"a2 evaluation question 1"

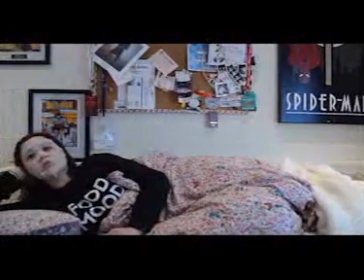(0:03)
The opening shot of our film gives the audience a lot of useful information very quickly.
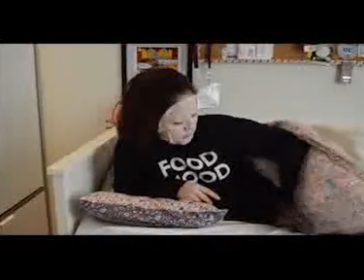(0:08)
From this shot alone, they can tell that she is lazy, as she is in bed in the middle of the day.
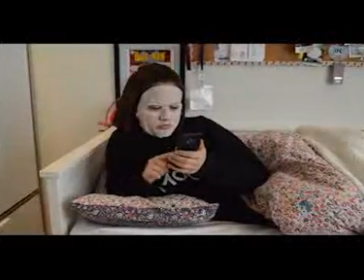(0:12)
She likes food because of her costume, cares about her skin because she's wearing a face mask,
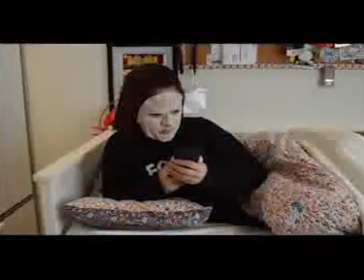(0:18)
likes TV because she is watching TV, and likes superheroes because of the posters in the background.
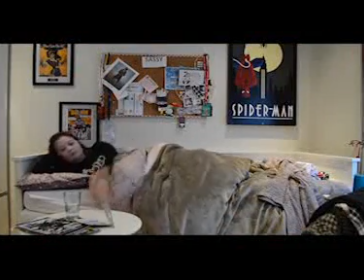(0:25)
This gives the character massive development in a few seconds, and short films usually aim to do this.
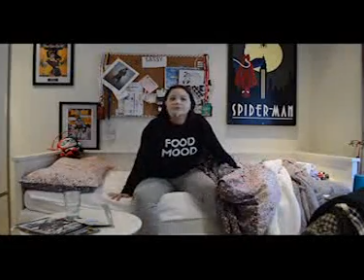(0:31)
Their short time span restricts the amount of time they can use on character development, and so they will try to introduce as much as possible in the opening shots.
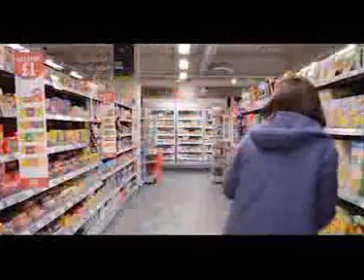(0:40)
Usually, short films are set in an ordinary everyday setting as they are more relatable to the audience and it's easier to film with a small budget.
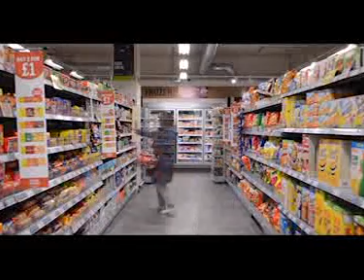(0:49)
We followed this to an extent by filming in a supermarket. However, supermarkets are not very common in short films, and so it is fairly unique while also following conventions.
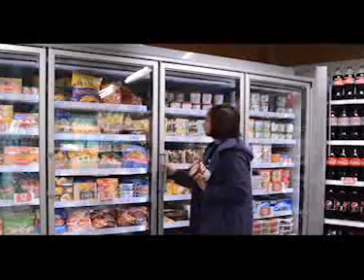(0:59)
We used camera shots to help portray our story in an appeasing way with continuity between each shot,
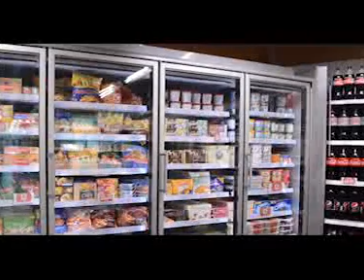(1:06)
which would be expected from almost every other type of film, including comedies and short films, such as mid-shots and reaction and two-shots.
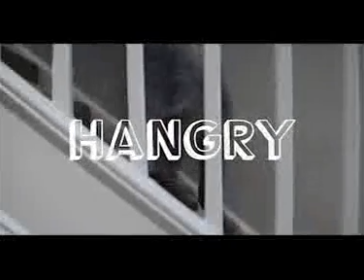(1:14)
Most short films have a simplistic font with a theme that suits the film, and our film follows this convention by having a simple title with an entrance effect.
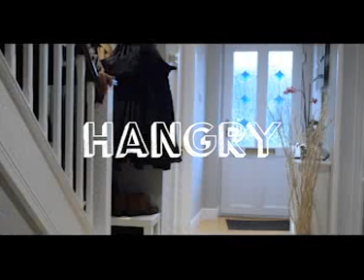(1:23)
We decided to play it over a part where Lucy transitions from one room to another,
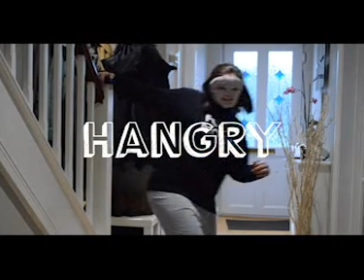(1:29)
so that the user can read the title without missing out on any other information, as it is just a transition between rooms.
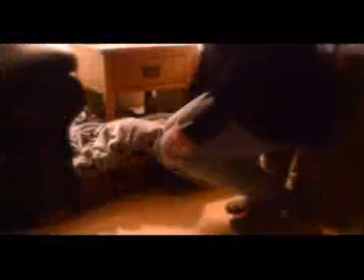(1:35)
Our film contains a lot of intertextuality, such as the Galaxy adverts seen in songs such as Hungry Eyes.
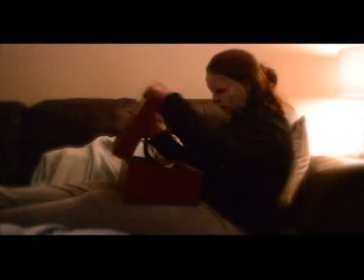(1:41)
This is not commonplace for short films, since they usually contain single jokes within context of their own story.
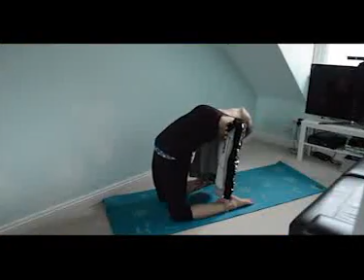(1:47)
Although we followed conventions for a majority of our film by having simple cuts
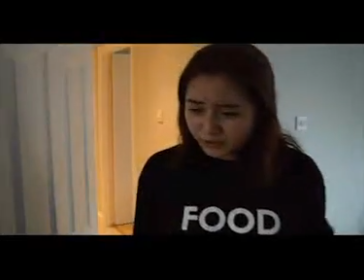(1:52)
between shots and using picture correction techniques such as hue and colorization adjustments,
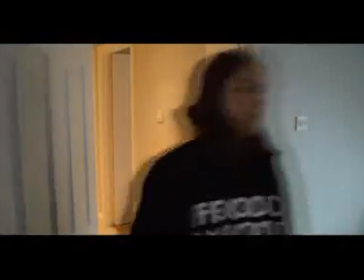(1:57)
we also broke some conventions by referencing other editing styles
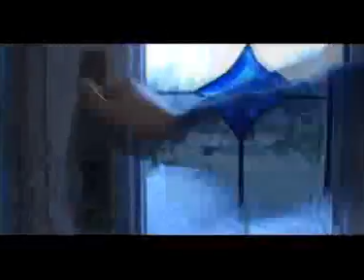(2:02)
such as Edgar Wright's as a comedic pop culture reference, which isn't usually found in short film.
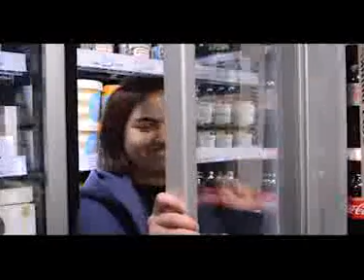(2:09)
In our film, we only needed around 2 main characters as well as a couple side characters,
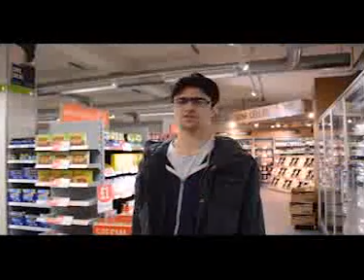(2:14)
which is common within short films as they do not have enough time to introduce lots of characters and so tend to just stick to a few.
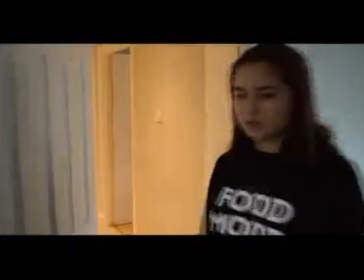(2:21)
Here is a good example of our usage of both costume and props in our film.
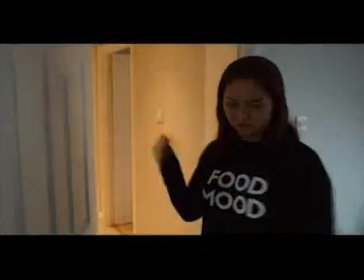(2:26)
Firstly, the costume shows the audience that the character has been exercising, and the yoga mat shows that the exercise she is doing is yoga.
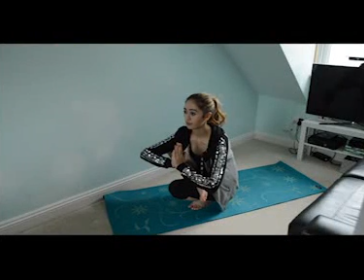(2:34)
This follows codes and conventions, as short films will often use props and costumes to help portray characteristics and develop the story visually.
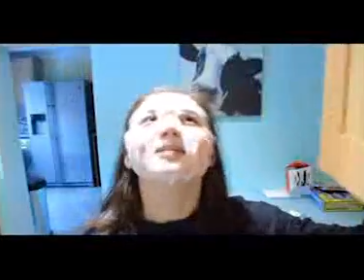(2:42)
The story of our film is about a girl who is very hungry and has absolutely no food in the house,
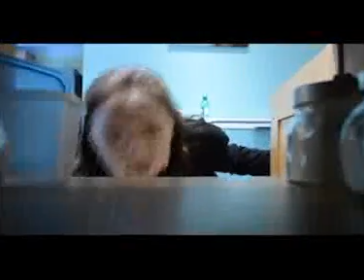(2:47)
suggested by her stomach growls earlier and how she is looking in the kitchen through cupboards.
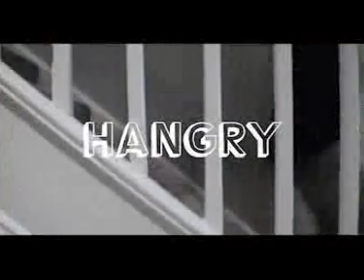(2:52)
The opening scene of our film has a girl excitedly going down the stairs whilst feel-good classic pop plays in the background,
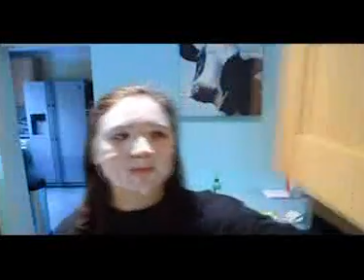(2:58)
which sets the audience in a mood ready to watch a fun comedy film. Most short films would aim to set the mood of the film correctly during the opening,
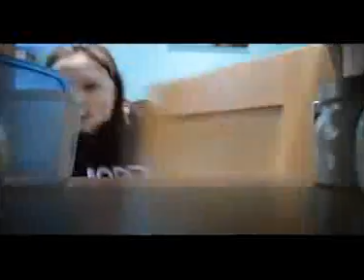(3:07)
as having an off-tone film can ruin the entire watching experience for the audience.
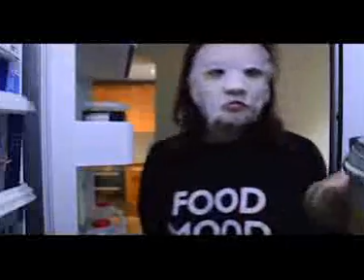(3:12)
This is a simple concept, and most short films have a simple concept, as they do not have much time to portray a complicated story, and even though they are short, it is still a film,
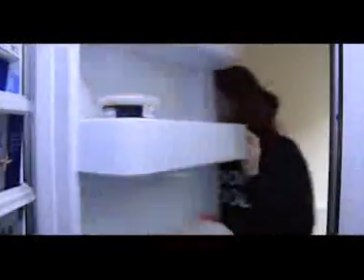(3:21)
and so it needs to be resolved by the end.